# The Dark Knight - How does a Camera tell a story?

How does a camera tell a story?
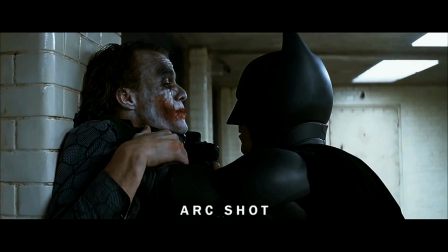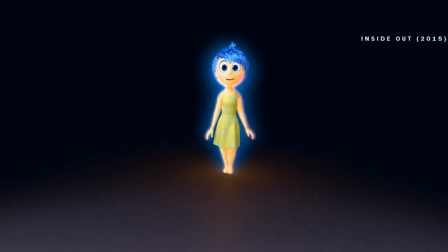11s
I do a lot of film analysis on this channel, but I don't dedicate much time to the actual study of film form itself.
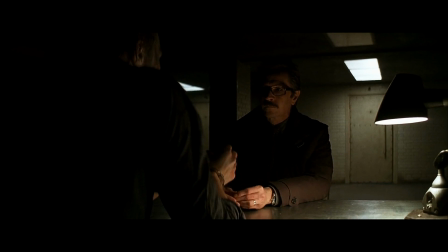19s
So today I've decided to look at a scene of confrontation from the excellent Dark Knight,
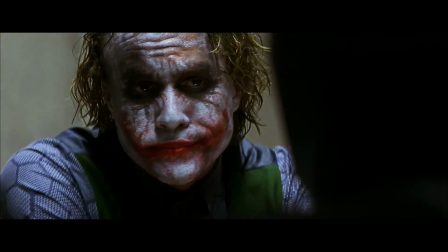25s
to explore how film can uniquely describe its story through its camera.
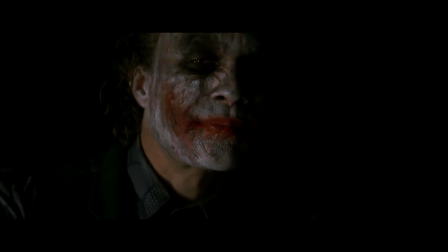31s
Hi guys, I'm Nick, and today I thought I'd do something a little different, so let's look through the lens at the Dark Knight.
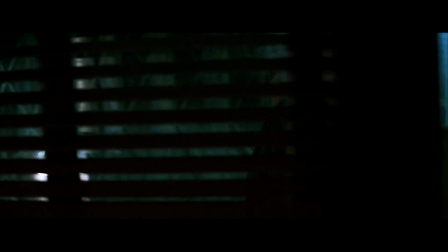40s
As soon as this scene starts, Nolan already starts to frame the idea of power.
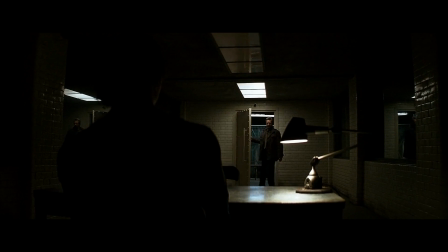45s
We sit behind the Joker, filming forwards from him, looking on Gordon, as he enters the Joker's world,
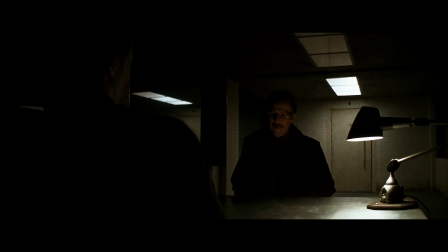51s
giving the sense that the Joker is already more in control than he is. And as the camera zooms past the Joker and onto Gordon, we the audience are put under the impression that we too are being attacked by the criticism of the Joker, that we too are the corrupt society he speaks of. Here the Joker has the power as we zoom closer onto Gordon's face, showing his words are clearly having an effect on him. Now as the zoom continues, the framing of each character becomes more apparent.
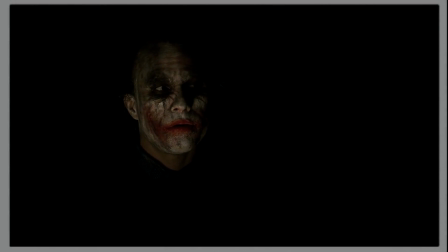81s
The Joker is framed in darkness, detached from any society or order, the frame not defining him by anything,
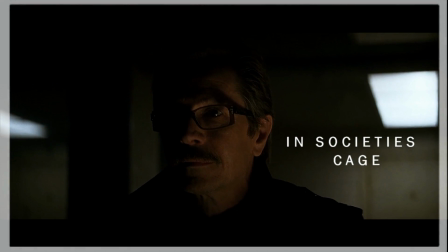88s
whilst Gordon is framed in a cage of his own, just to reinforce how trapped and alone he is. Therefore, the Joker wins this confrontation, shown by how we now sit behind him as we watch the loser leave.
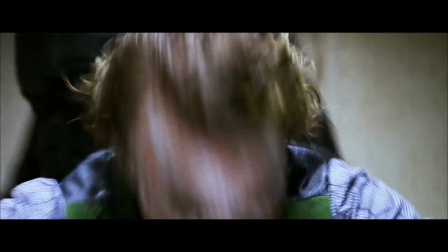102s
However, this dynamic changes once Batman enters the scene.
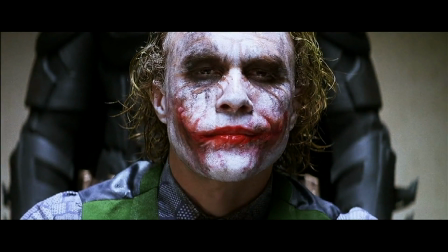106s
Now we see someone out of focus behind the Joker, sharing the same half of the screen,
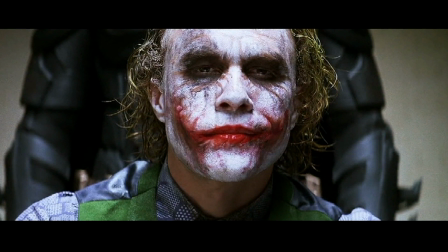112s
and Nolan showing them sharing the same world, both facing in the same direction, a direction directly opposite to Gordon.
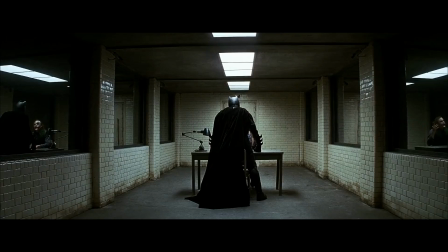120s
We are led to believe that Batman has the power here,
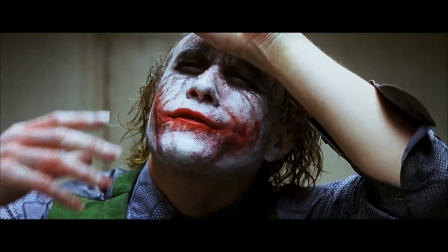123s
the camera looking upwards on him and downwards on the Joker after a display of his physical prowess.
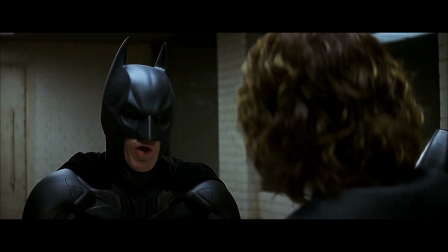132s
But after this we switch to a shot from behind our antagonist.
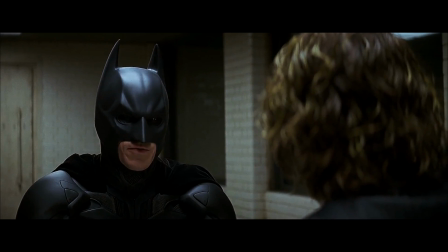135s
From this more observant angle we can gather that he is trying to read Batman and gain equal footing.
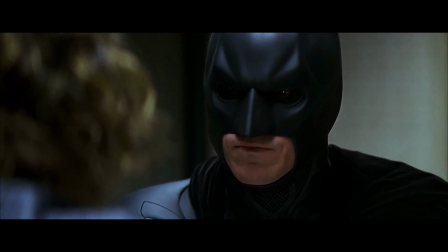141s
Therefore, as the two begin to converse, Nolan will shoot them in close-up as equals.
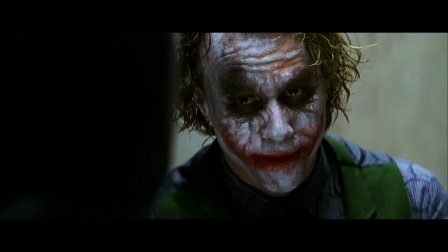147s
And now Nolan will mess with the idea of who's right and wrong.
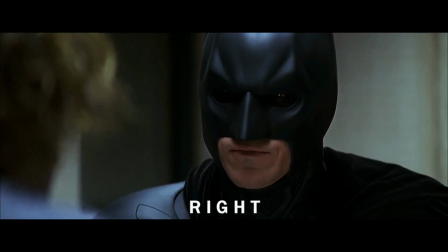151s
By having his camera spin left on the Joker and right on Batman, Nolan can show us the vast differences in their philosophies,
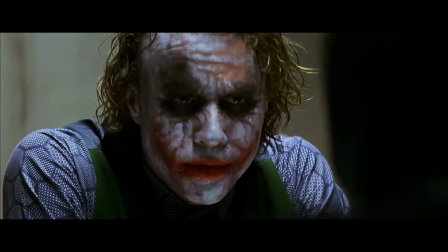159s
showing that the two and their ideologies are the exact opposite of one another. But as Batman tries to liken the Joker to a petty criminal to give him a moral advantage, we cut to a shot from behind the clown,
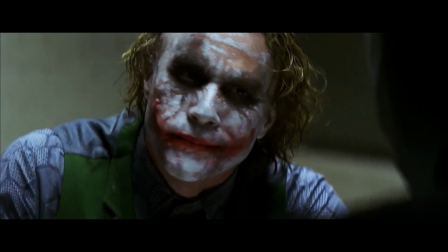171s
a shot almost like a mirror, as Nolan shows the Joker's words that in fact the two are just freaks to the world.
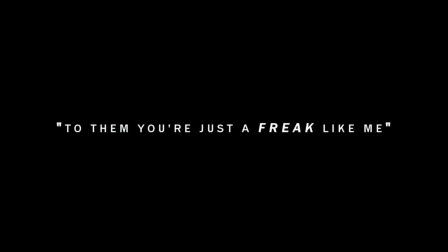179s To them, you're just a freak. Like me.
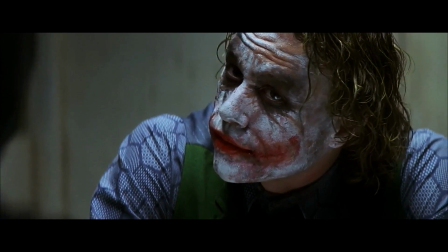184s
Nolan here will also very subtly start to manipulate the technique called screen direction.
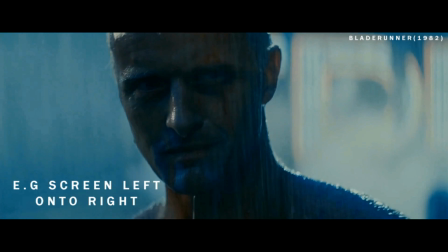189s
For those of you who don't know, screen direction is usually used to maintain continuity in film, for which way a character is looking or which way a character is facing.
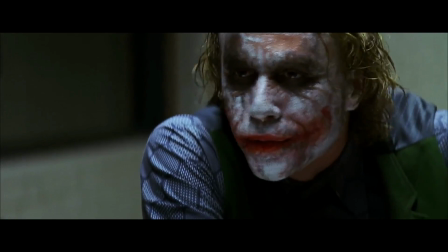197s
But Nolan will harness it here instead to blur the idea of right and wrong.
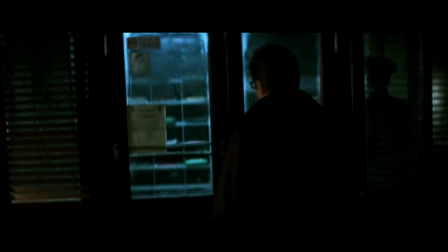203s
And Nolan will do this by using screen direction to mirror progression.
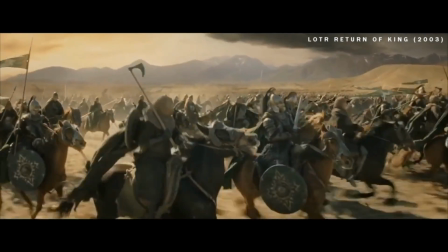206s
The idea of progression, especially in European film, is shown through the screen direction as coming from left to right.
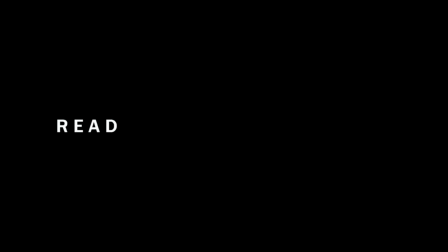213s
As being a European audience, we already read from left to right and we measure time from left to right.
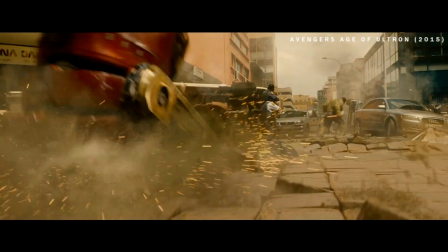220s
Therefore, characters also follow this same rule. Characters that reside on the left are seen as going in the right direction, whilst characters on the right are seen as going backwards against progression, and can be antagonized for it. So let's see if our two characters follow this rule.
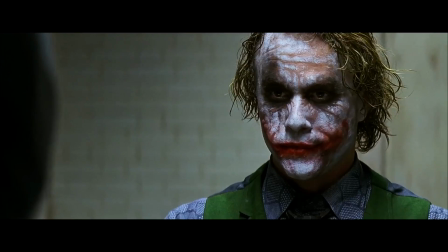237s
Batman starts off slightly on the left, so we agree with him, and the Joker slightly on the right, so he's antagonized, going against the progression.